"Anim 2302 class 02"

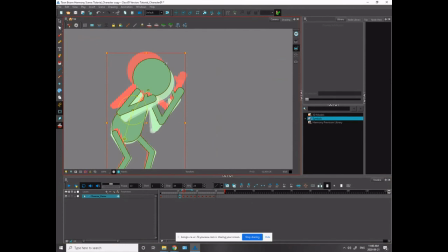you can see it's a straight line coming down here. So I just want to manipulate that a bit and pull it out just a little bit. This is another one that I could mess up quite easily, so I got to be a bit careful. I don't want it to be too pronounced. I just want a little bit of an arc. Yeah, and you can see it popping in now.
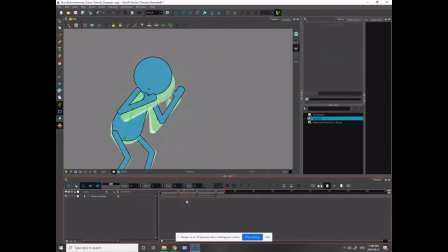So now I just got to pull this one back out in reaction to that. And it'll feel like the character's head is coming down into that spot a bit more evenly.
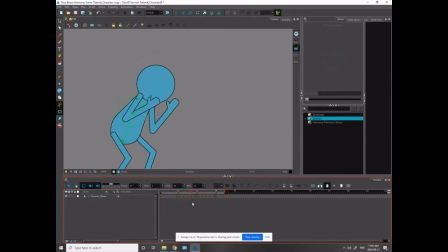Yeah, so it's easing in, it is easing in, but there's an arc coming in now. So it's coming down like that into the settle spot instead of just like that, right?
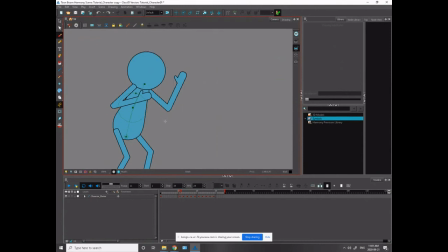So those little arcs on the head is kind of what you're looking for. And then your secondary arc is the butt. And then generally you want the arms to go like that. But the auto tweener actually usually does a pretty good job of the arms. And the arms have a bit of independence to them itself as well because they're.
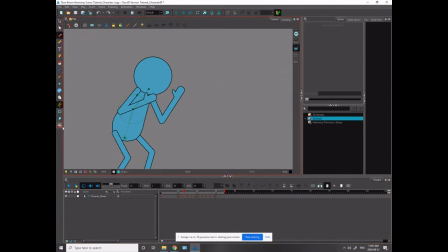But you could watch for secondary arcs and shite. Decide if you want them or not on the arm. Like you can see it is going straight down. So you could have the arm coming out and get a bit more of an arc with it coming down too.
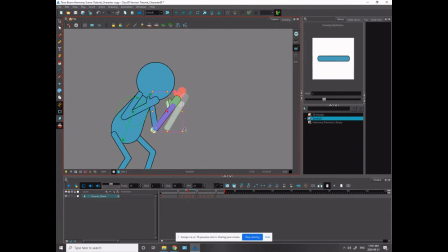But I'm not sure that that is actually going to do much for you here. But in that case, this is what that would look like. So yeah, it actually does look a bit softer. So the arm's on a bit of an arc coming down.
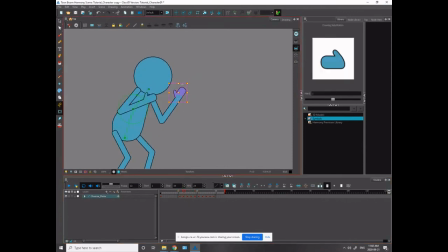You could put a little bit of drag there on that thing. So again, just skewing these arms. Come on now. Oh, Lord. My this is becoming a real issue with this program is that
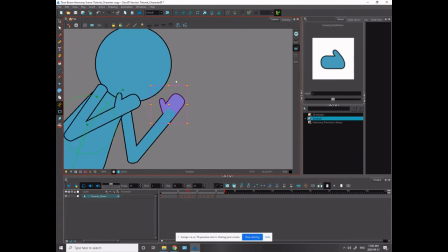my drivers are not working. For drawing or for dragging. So I have to use both my mouse and my stylus, which is not.
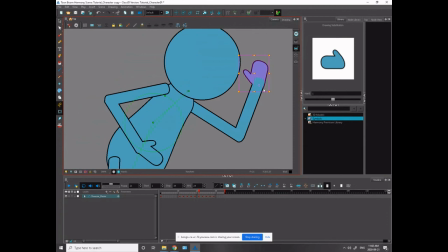I'm creating, breaking the arm a bit here, but it's in the big part of the movement, so I don't think you'll notice it during animation. But yeah, I am happy I did that little bit of smoothing on that arc on that back arm, bark arm. I think that looks better. So there you go. That would be it.
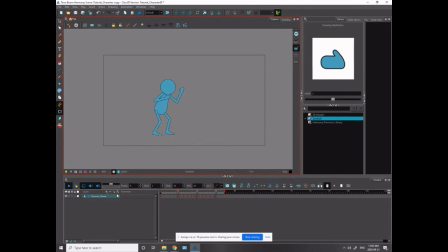I am making a lot of noisy, gross noises over here, Val, so I understand why you would think that.
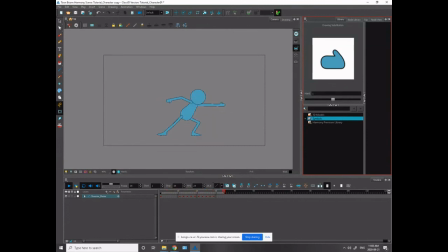I hope my noises aren't too nasty. I hope I haven't been snorting up boogies, breathing them in like a gross man. Okay, I don't know what this poll was for. I can't remember. What was I going to ask? Okay, does the ease in, ease out parameters make sense to you guys?
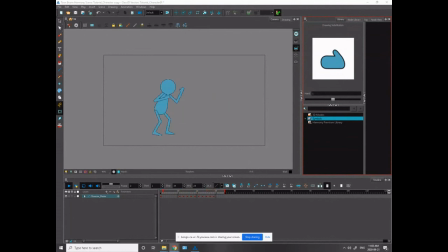Okay, so I got pretty good results there.
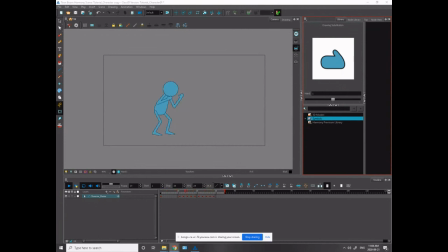If you don't understand the ease in, ease in out parameters thing, the big thing is to, let's see here.
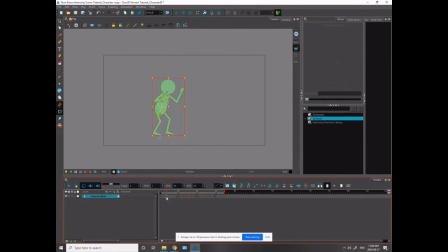When you're tweeting, you want to have your tweeting on, so Command K. You want to choose which pose you want to favor.